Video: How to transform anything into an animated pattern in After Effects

Hi everyone, in this tutorial we're going to see how to create animated patterns in After Effects.
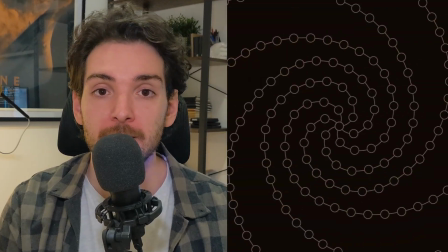(0:06)
A pattern is a composition of elements repeated at any type of regular intervals,
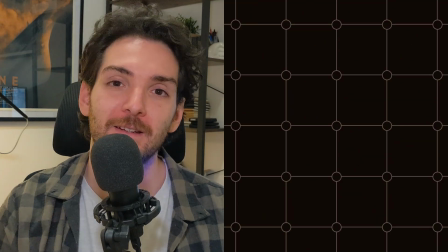(0:11)
but in this video we'll focus on a traditional two-axis grid. So, even a simple grid of rows and columns is a pattern.
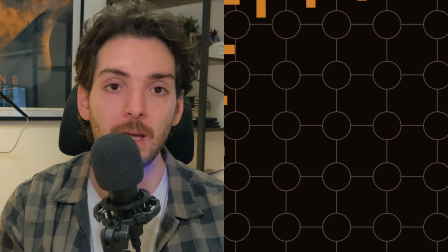(0:18)
The problem is that this is visually very boring because we can see the structure behind. We can start to add complexity by crossing the alignment between rows and columns,
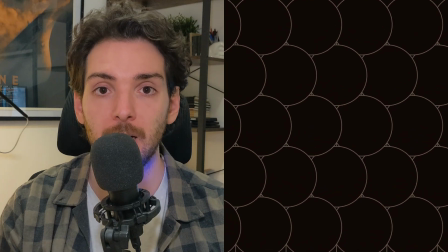(0:29)
but to make it really interesting we need to overlap the elements, making it even harder to distinguish their boundaries. Thanks very much to Motion Array for sponsoring this video. If you are a designer or a video maker, Motion Array is an amazing tool to make your workflow easier and faster. For my animation experiment, I want to start with an illustration from William Morris, who was the goat of pattern art.
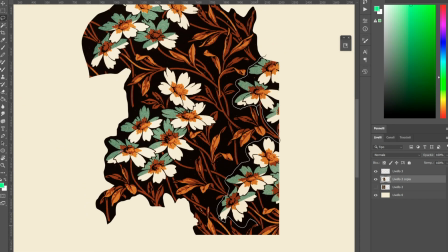(0:57)
Now I need to clean the repeated modules to keep only the base and remove the black background.
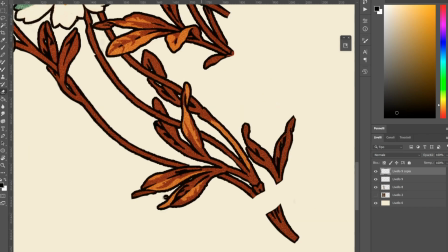(1:07)
Okay, now we see a problem because the basic module was overlapped with itself and it lost some part, so we need to reconstruct it.
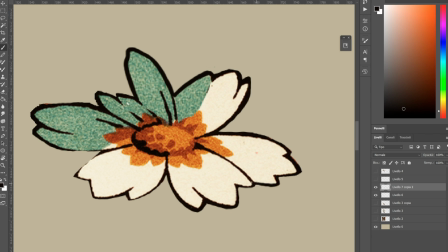(1:18)
Since the artwork has this very nice grain on it, I don't want to use a brush with flat color to recolor it,
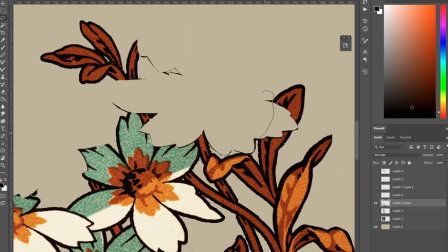(1:25)
and instead it's better if I copy and paste pieces of the colored areas.
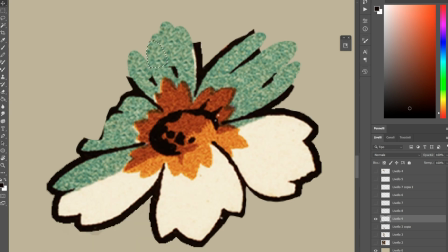(1:31)
Then I had to organize and rename all the layers, but I didn't record that part because it was the most boring job ever.
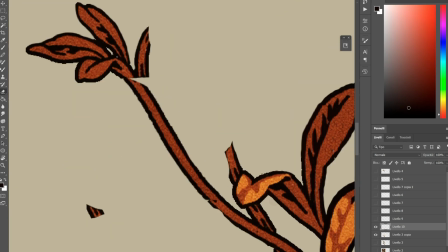(1:37)
So let's skip to After Effects, where I imported all the cleaned up and organized layer.
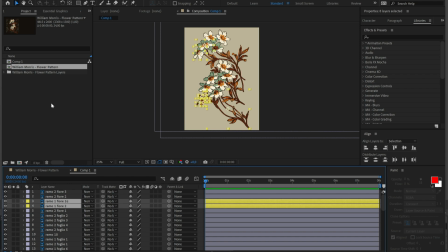(1:42)
The layers have a precise order, so now I need to put some colors to have an idea of the hierarchy of the flowers so that I can parent them correctly.
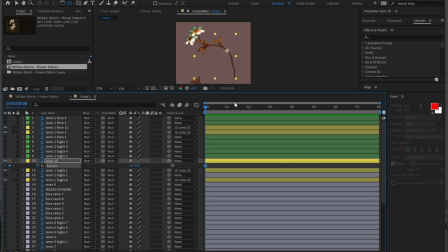(1:51)
After defining the first groups and relationship, I can start animating them, but nothing crazy here.
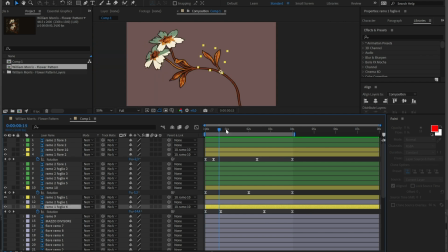(1:57)
I just want to give a very subtle movement, like the flowers are moved by the wind. So I'm just setting a very slight rotation on each layer that moves in a loop.
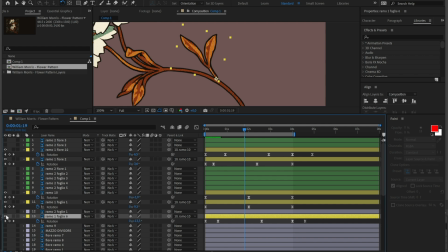(2:08)
Then I need to repeat the process for every single element while being careful to respect the overall structure,
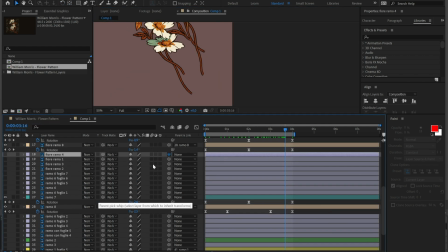(2:14)
so that every leaf and flower is attached to the correct branch.
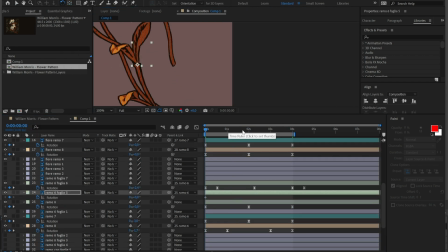(2:18)
But the animation is always the same, just a slight rotation applied to every element with some offset between each other.
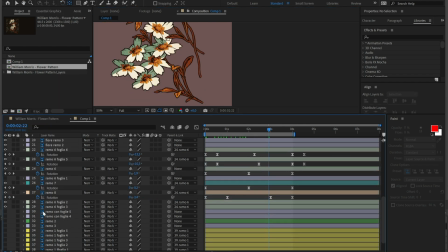(2:25)
I'm time-lapsing this part because it's really basic.
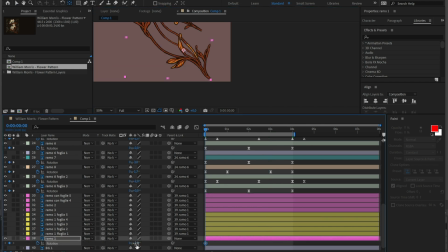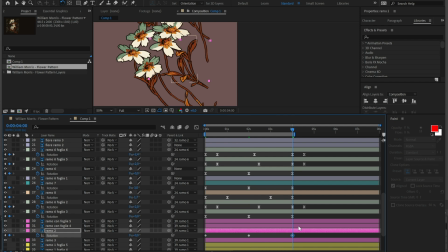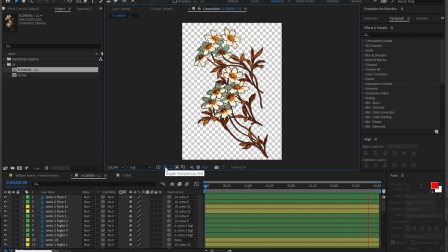(2:39)
Okay, now that we have our basic module animated, we can finally see how to create an animated pattern.
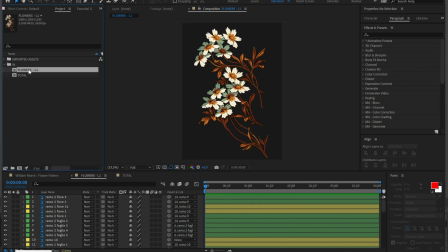(2:45)
We just need to create a new composition with our base module inside.
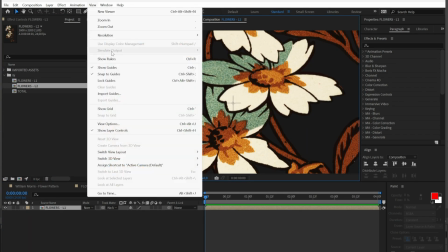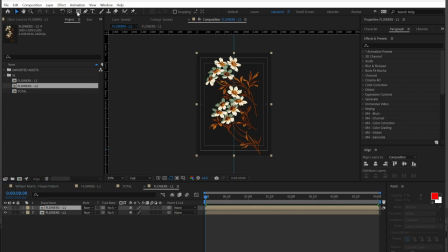(2:55)
Then duplicate the module and split it into vertical halves. And bring each one of these halves to the opposite part of the composition. You can use the Align panel to match them perfectly to the side.
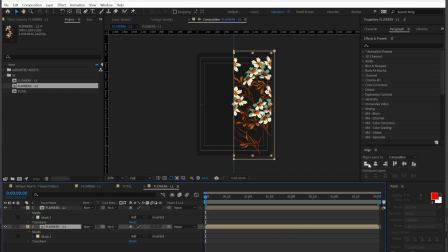(3:12)
As you can see, our composition is too big because it leaves a lot of empty space between the two halves,
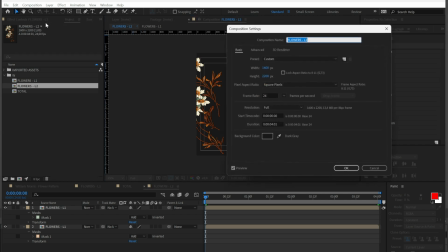(3:18)
but we need them to be overlapped to hide the start and the end of every module. So let's change the composition size. I will say the half of it, so in my case it's 800 pixels.
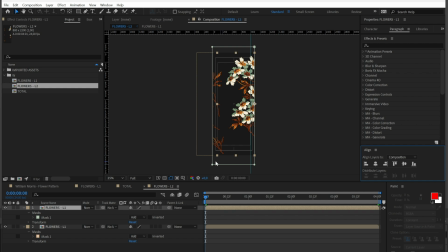(3:30)
And move again the two halves to match the sides of the composition. And we can already see how the borders of our module are already quite hard to see. Anyway, our animation is now seamless horizontally, but it needs to work on both axes,
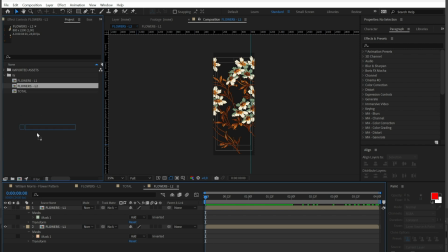(3:48)
so let's pre-comp everything a second time, and in this new composition we can repeat the same process but vertically. So, duplicate the subject and cut it in half.
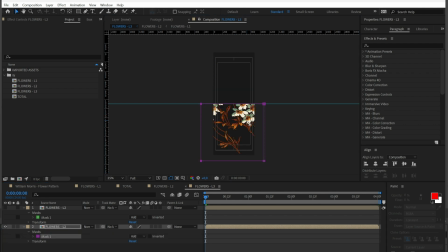(4:05)
Bring the upper half down and the lower half up.